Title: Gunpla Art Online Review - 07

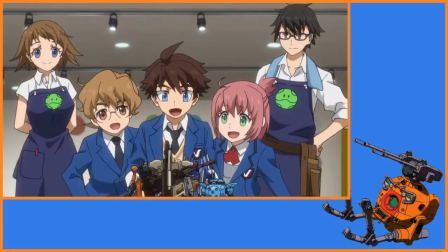Now that everybody's prepared, it's time to meet our opponent.
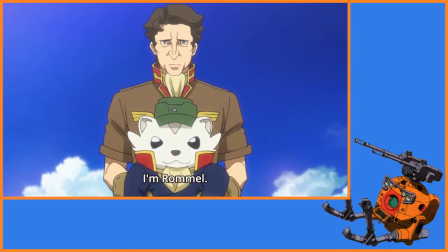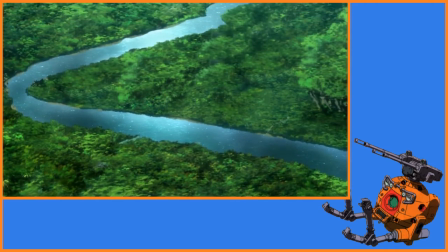Rommel's the head of the second most powerful force in GBN, but here's the important Second part, Momo and Sarah don't know that.
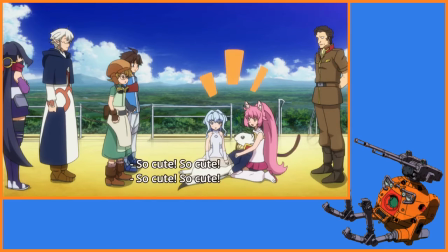If it doesn't bother Rommel, it doesn't bother me.
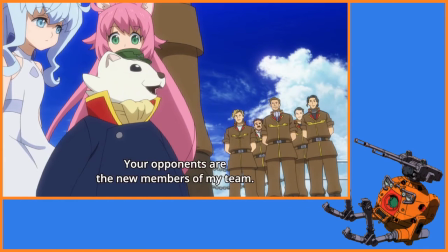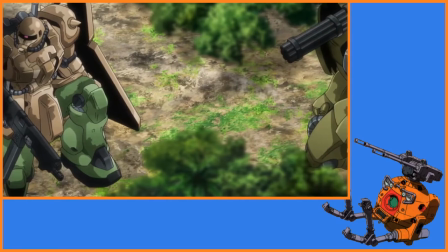Rommel's team is using various Zeon grunt suits, but some of them have weapon upgrades including this Zaku with a Gelgoog shield.
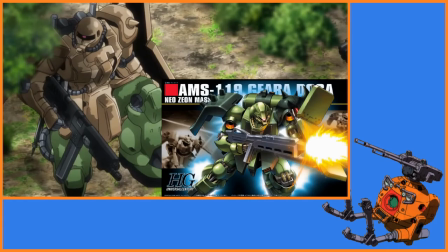The question of, then, why doesn't the pilot just use a Galgoog, or a Garadoga, or a Goof, is in many ways the opposite of the O-Riser question.
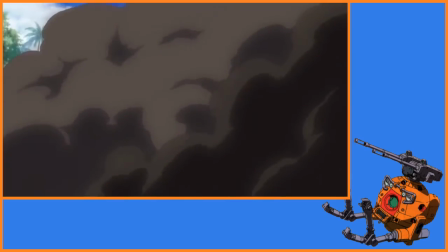Here, if you think to ask that question, the possible answers you can come up with almost serve as bonus content.
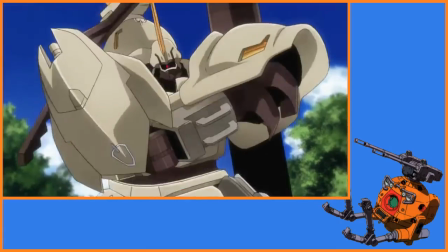In some ways, it helps you enjoy the episode after it's over.
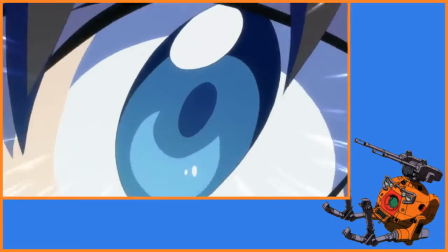The simple answer is this is all cosmetic, and the point of this fight is for the heroes to win while showing off their new gunplaw.
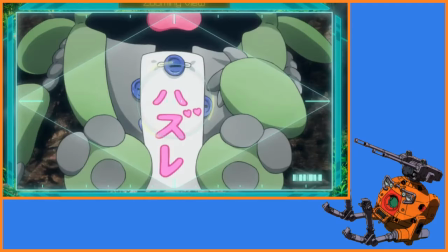If you want to get into the symbolism, the gear upgrades could almost be thought of as a representation of Rommel's training.
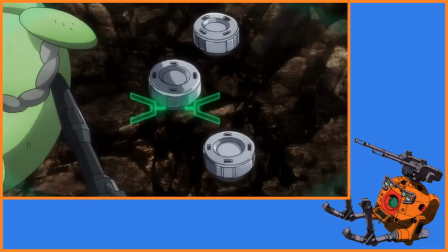It gives them an advantage that they can't fully utilize.
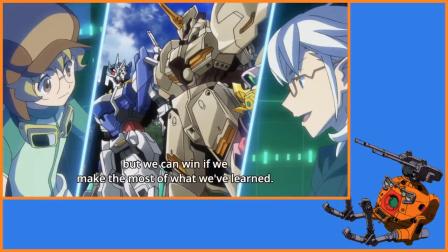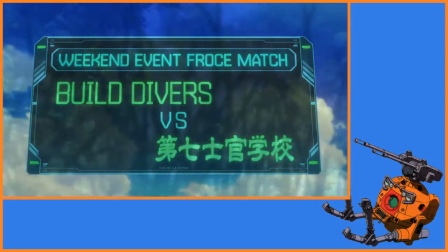Riku's team seems more organic, like these are friends who enjoy the same thing.
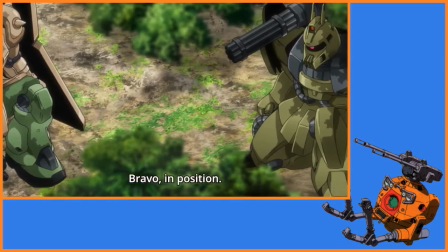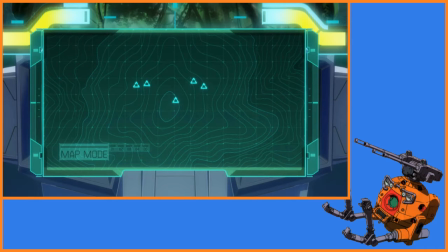Rommel's team is together because they're in the same force, and they expect to win. During the battle, they keep cutting back to Rommel to show how he goes from smug optimism
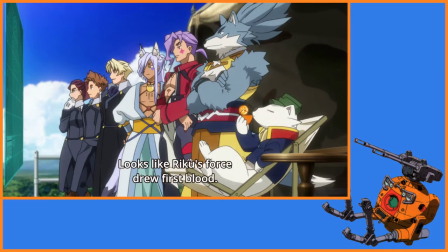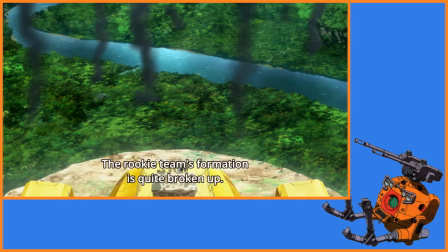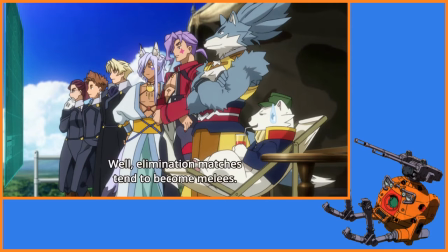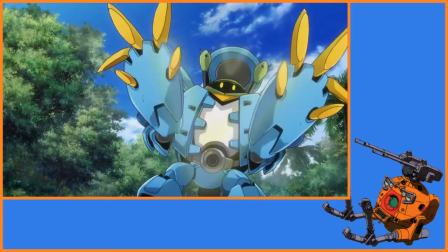A bit of denial, and then finally
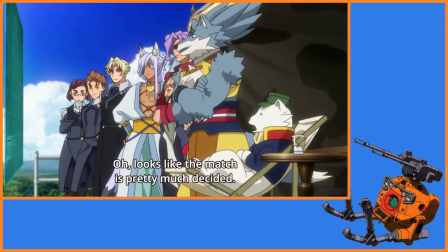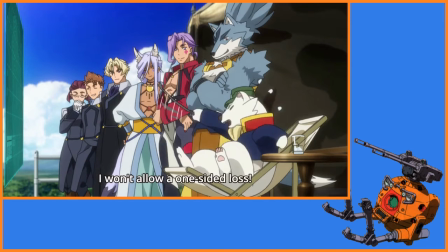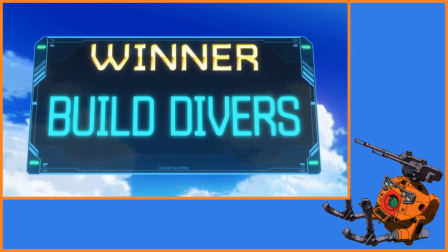Rommel's reaction is not only hilarious, but it's referencing one of my favorite entries in the Gundam franchise.
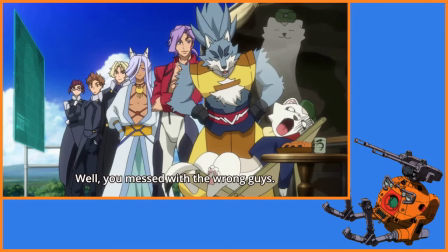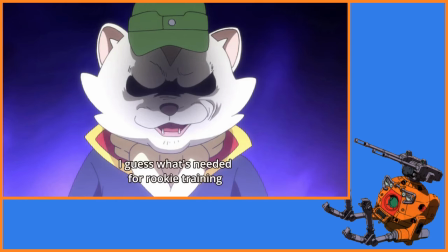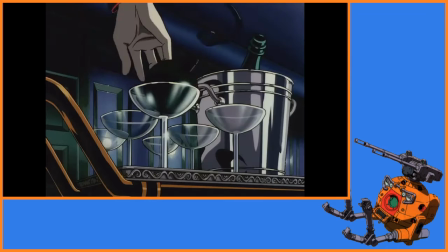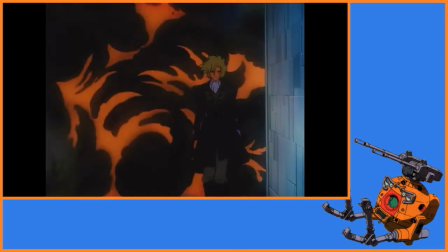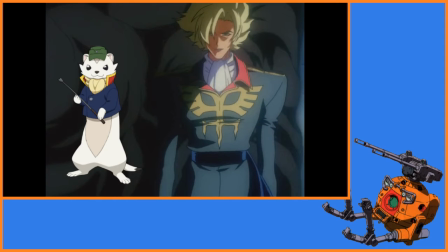The show is doing this because these two have the same Japanese voice actor. That's also why Rommel looks like he's trying to cosplay as Gineas.
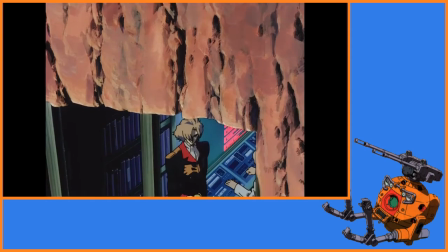If you haven't seen 08th MS Team, just understand they have completely different personalities.
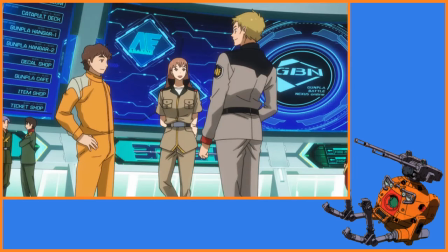This episode struck an effective balance of story, comedy, and action.
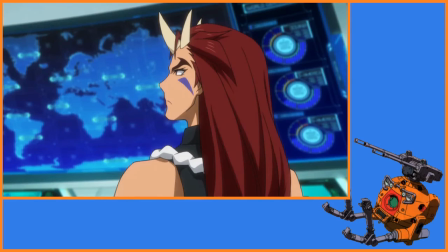Riku's victory is the talk of GBN right now, and even Ogre comments that Because of all this,
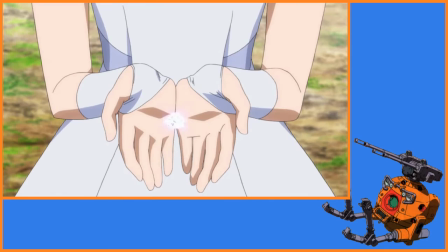I think the episode has earned this admittedly sappy moment.
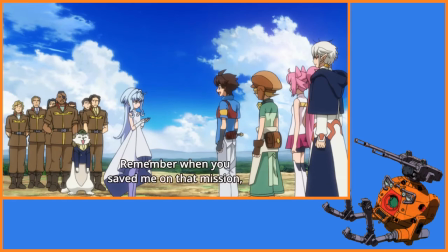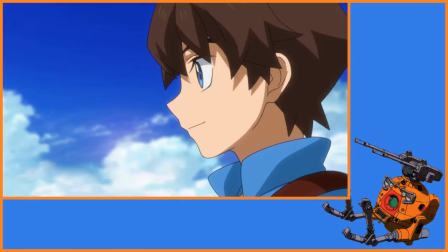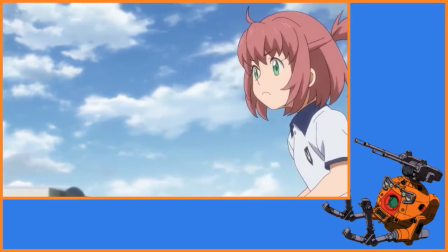In the first episode, Riku runs away from Momo instead of calmly telling her he's not interested in the soccer club.
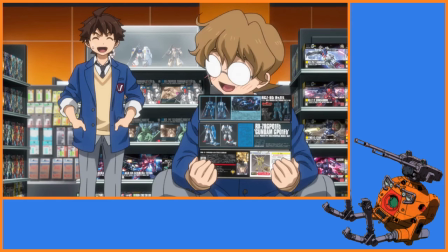Then later he wanders off when Yuki's supposed to be helping him look for a gunpla because he just gets bored he wanders off.
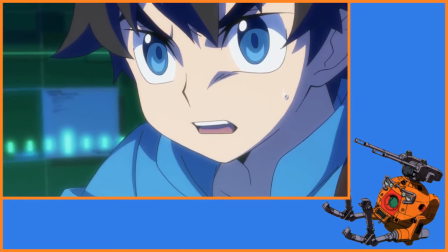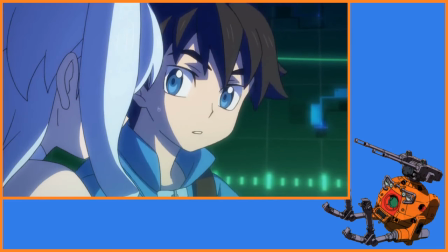Riku doesn't say anything about what's gonna happen to Yuki or Sara, he's just worried about having a bad experience playing a video game.
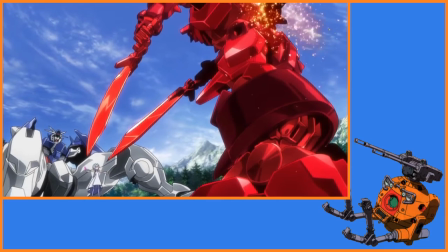Which is understandable, he's not selfish, he just doesn't have that level of emotional maturity, he's 14.